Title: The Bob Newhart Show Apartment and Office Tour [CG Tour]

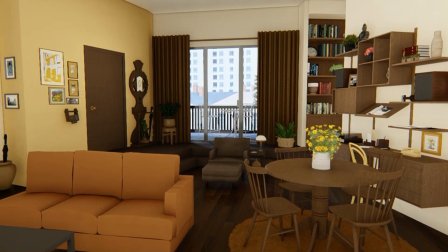(12:43)
But when we take the full tour of the apartment, you will get to see all of the walls,
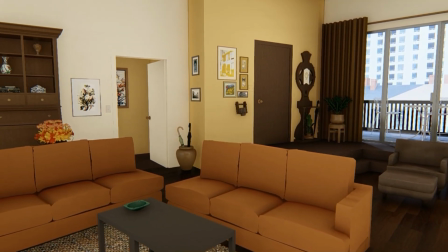(12:47)
both those shown to us on TV and those that were never revealed.
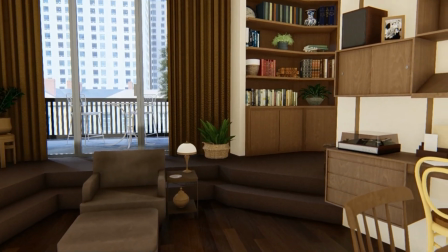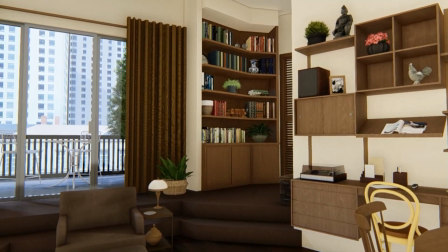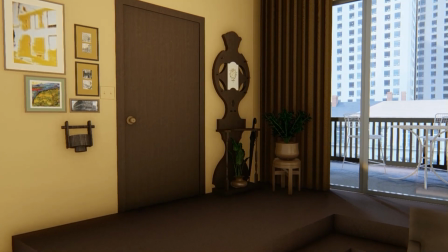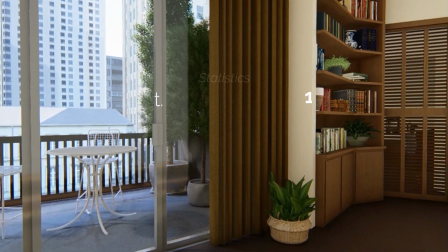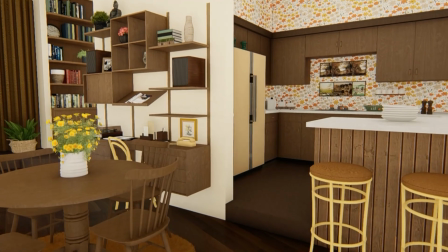(13:37)
The Hartley's kitchen wasn't very spacious. I believe this was done on purpose.
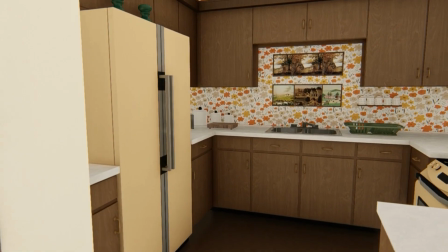(13:43)
Set designers use design to help tell the story of the people that live there.
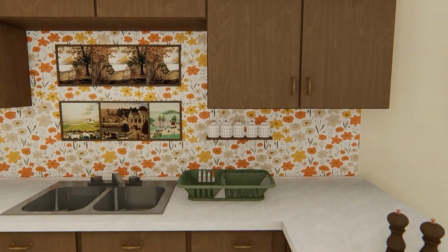(13:47)
For them, the design is all about the story. They were one of the first couples on TV where both had careers.
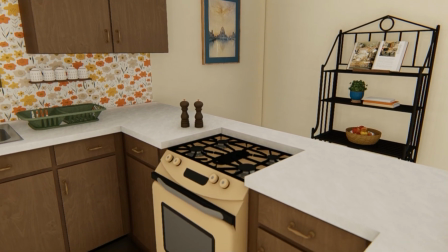(13:55)
Neither Emily or Bob spent a great deal of time in the kitchen. It wasn't about that kind of family life.
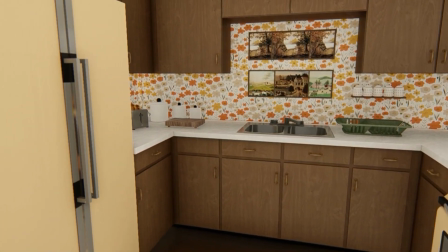(14:02)
They also had no children, another rare situation for a show at that time.
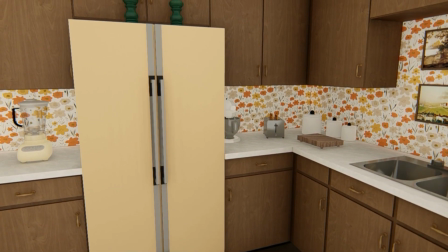(14:07)
So even though the apartment was a very deluxe Chicago high-rise apartment with plenty of room for a much larger kitchen,
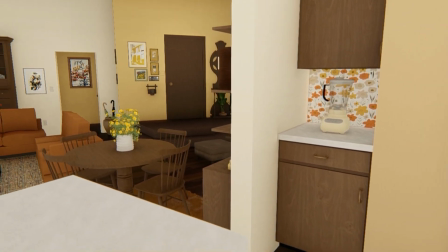(14:14)
it was kept to a minimum.
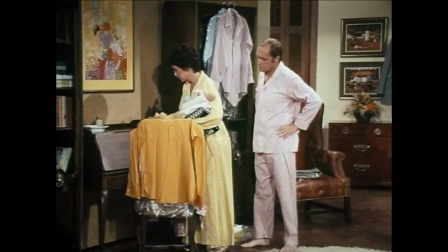(14:17)
Probably one of the most intriguing areas of the Hartley home is the den, partly because we rarely got to see it.
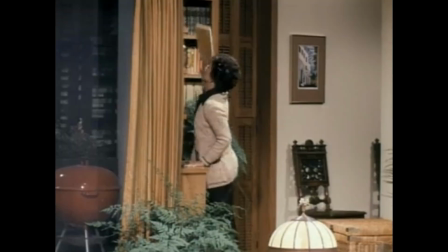(14:25)
We mostly saw the characters standing in the library area just outside.
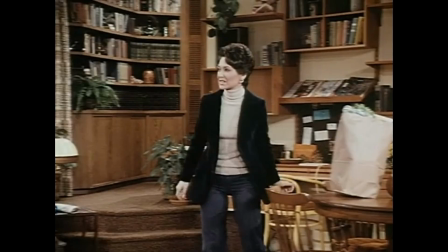(14:29)
And when we do get a peek back there, it's obscured by this wooden louvered panel.
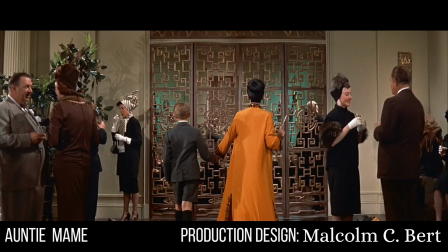(14:35)
We're seeing the den through that. Leaving a little mystery is a common trait in set design.
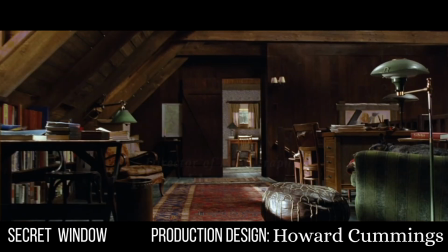(14:42)
We're often viewing something that's partially obscured so that it piques our curiosity.
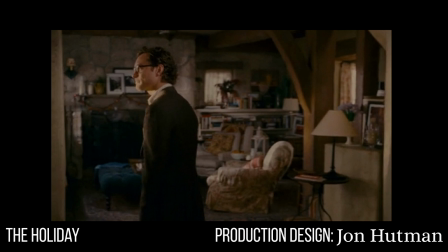(14:48)
We want to know what's back there. It draws us in.
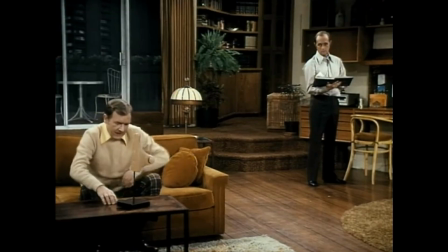(14:52)
In this case, it also keeps them from having to always have that room set up for a scene.
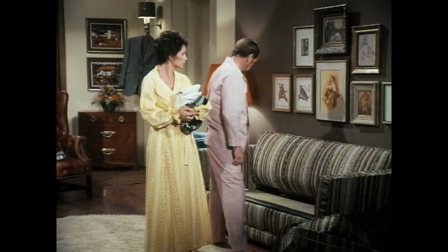(14:58)
In Season 3, we get a great look at the entire room, except for that pesky fourth wall, of course.
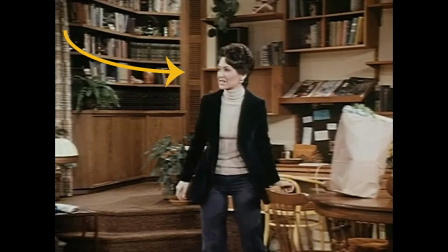(15:05)
We see the wooden louvered panel here at the back, which helps place how this room is situated in comparison to the library.
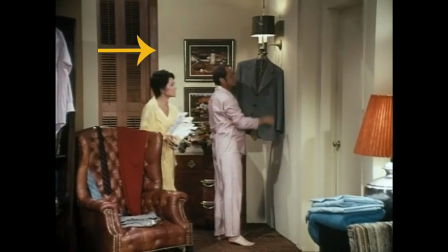(15:14)
We see them enter from this side, so we know that the pathway there is something like this. Once inside, we see a large leather wingback chair here,
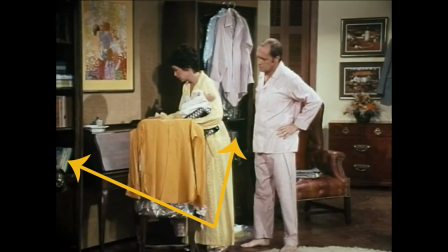(15:26)
a couple large matching bookcases here, with a secretary desk in between.
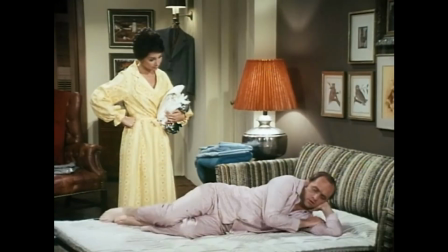(15:33)
On this wall is the pull-out sofa bed with a humorously thin mattress which makes for a grumpy night for Bob.
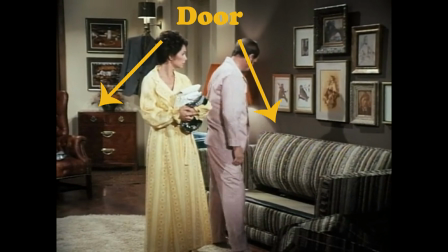(15:41)
Between this cabinet and the sofa bed is a door. We can assume it's a bathroom so that when guests are over, they don't need to go through their bedroom to get to one.
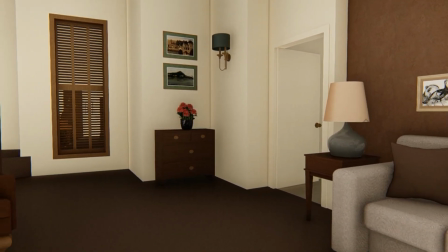(15:50)
When I began creating this tour, the area I most wanted to explore was the den.
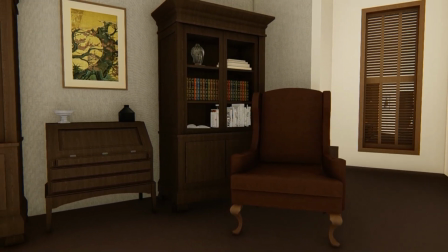(15:56)
I couldn't wait to see what it looked like to walk back there through the library area.
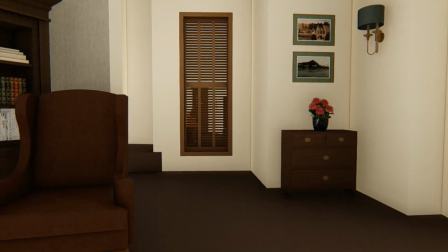(16:01)
It always felt a little mysterious to me. You'll get to come in that way in the full tour coming up.
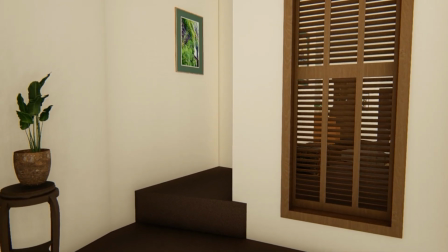(16:07)
I couldn't do it now because I don't want to let you see the fourth wall yet. You'll see all of the missing walls when we do the full tour.
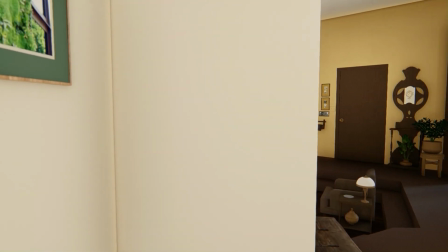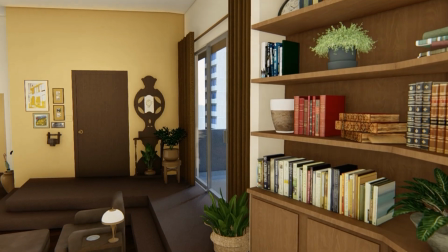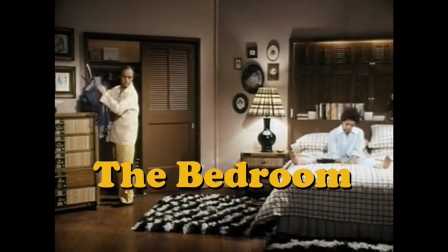(16:27)
Such an easily recognizable bedroom. Bob and Emily were one of the first TV couples to share a bed.
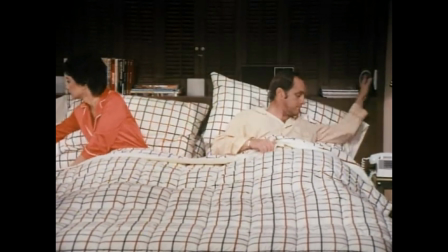(16:35)
Many scenes took place here, often with Bob and/or Emily switching on and off the light as they delivered their lines.
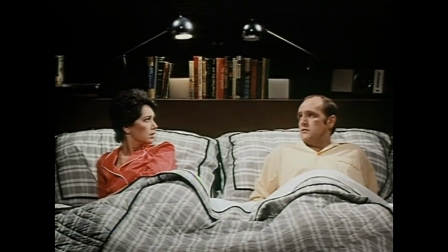(16:42)
It helped play into the comedic timing.